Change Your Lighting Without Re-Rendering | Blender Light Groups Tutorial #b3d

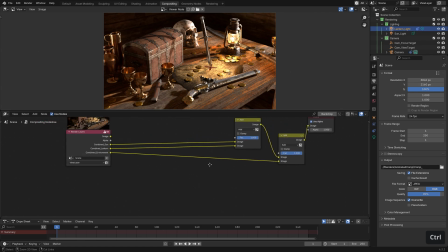489s
Let's restore the lantern light by deleting the colour correction node with control delete, then make a new colour correction node for the environment light and look at the output of that.
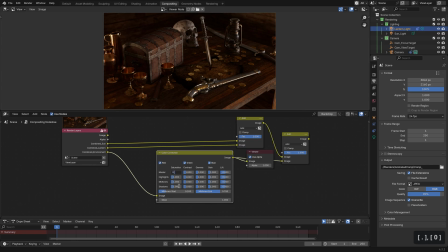498s
I'll set the master saturation to 0.5 and drop the master gain to about 0.4 to give it the approximate feeling of a room at night with most of the lights off. Now I'll head up to the sunlight and go through the process of turning it into Moonlight.
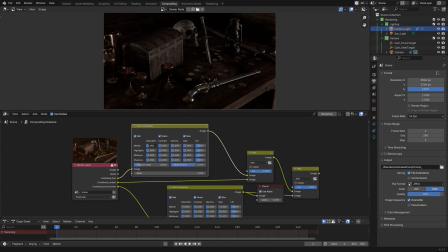512s
First I'll start with yet another Color Correction node, setting the Master Saturation to 0, and the Master Gain to about 0.2. That's a pretty good light level, but now I'd like to give it a hint of blue to sell the Moonlight effect.
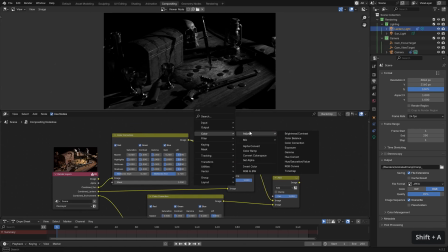526s
So I'll create another Mix node, set the mode to Multiply, and adjust the colour for the second input to be a bit more on the blue side. This will have the effect of shifting the colour values of the top input to have a bit of a blue tint.
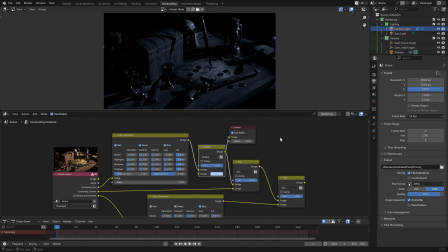542s
I am simplifying a bit, but that's essentially what it's doing. With that, it now looks like convincing moonlight.
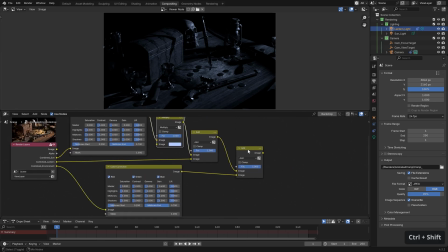547s
If we look at the result of the second add node now, and the combination of all of our light sources,
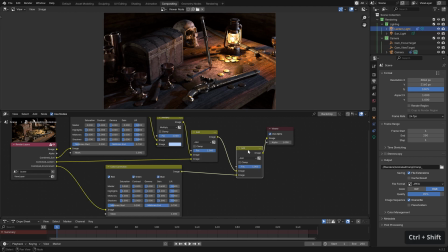552s
the scene has been transformed into a night time scene, all without having to re-render the 3D scene. You can do anything you like to the lights in this way, such as making the lantern green, making the sunlight red, or even just balancing the lights a little bit so that you're happy with how they interact with each other.
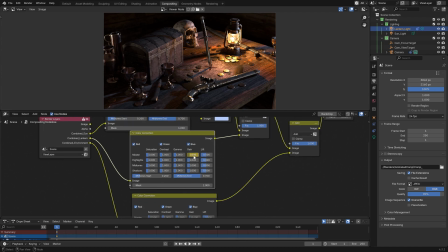568s
By hovering over a value on one of the nodes and pressing I, you can add keyframes to the various values on the nodes, and then use this to animate a light turning on or off, change the intensity of lights over time, or have the lights change colour at a pivotal moment in your scene, all without needing to re-render if you change your mind about the timing or intensity of the effect.
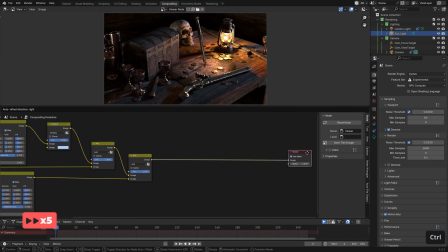588s
Once you're happy with how the lights look, we can go ahead and add any other compositing effects you might like to add to the scene,
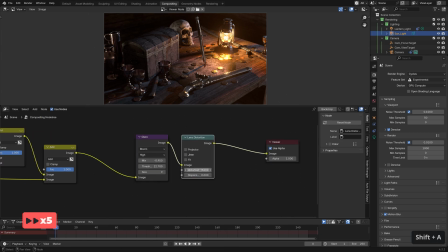593s
such as glow, lens distortion, aberration, vignette and film grain,
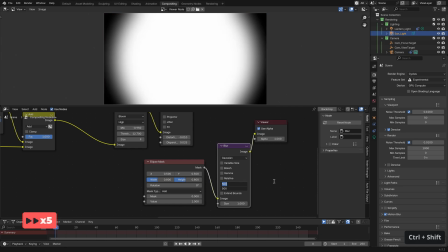598s
to take the scene to that final level of polish. We cover all of these effects in my compositing course, but they are a few videos all on their own, so we won't get into them here.
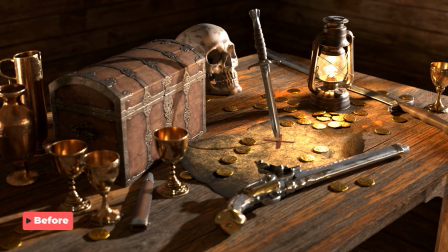607s
If you look at the render before and after the changes we've made,
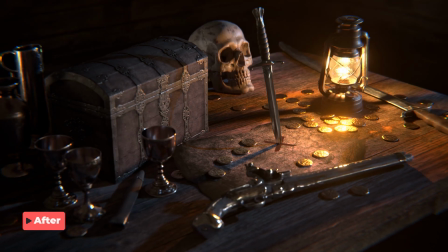610s
I'm sure we can all agree that those few minutes of work massively improved the look of the render, and all without having to re-render anything at all.
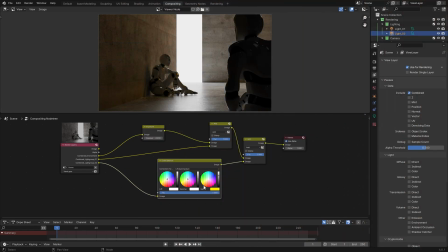619s
You should now have the capacity to change your lighting at will, without any need to re-render your scene.
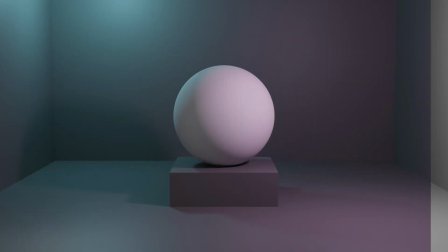624s
This is routinely used by experienced artists and film studios to make rapid improvements to a scene and even entirely shift the atmosphere of the resulting image.
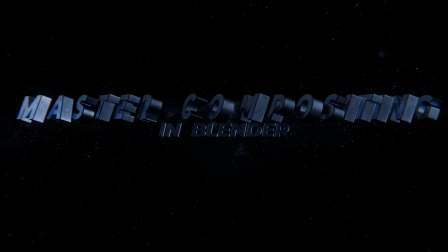633s
It's something that I use on every project and now, so can you. Don't forget to check out the Master Compositing in Blender course for more exciting ways to improve and adjust your renders,
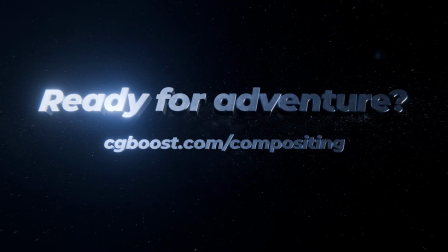642s
including a more in-depth look at the techniques shown in this video, and be sure to subscribe for more useful tips to improve your workflow.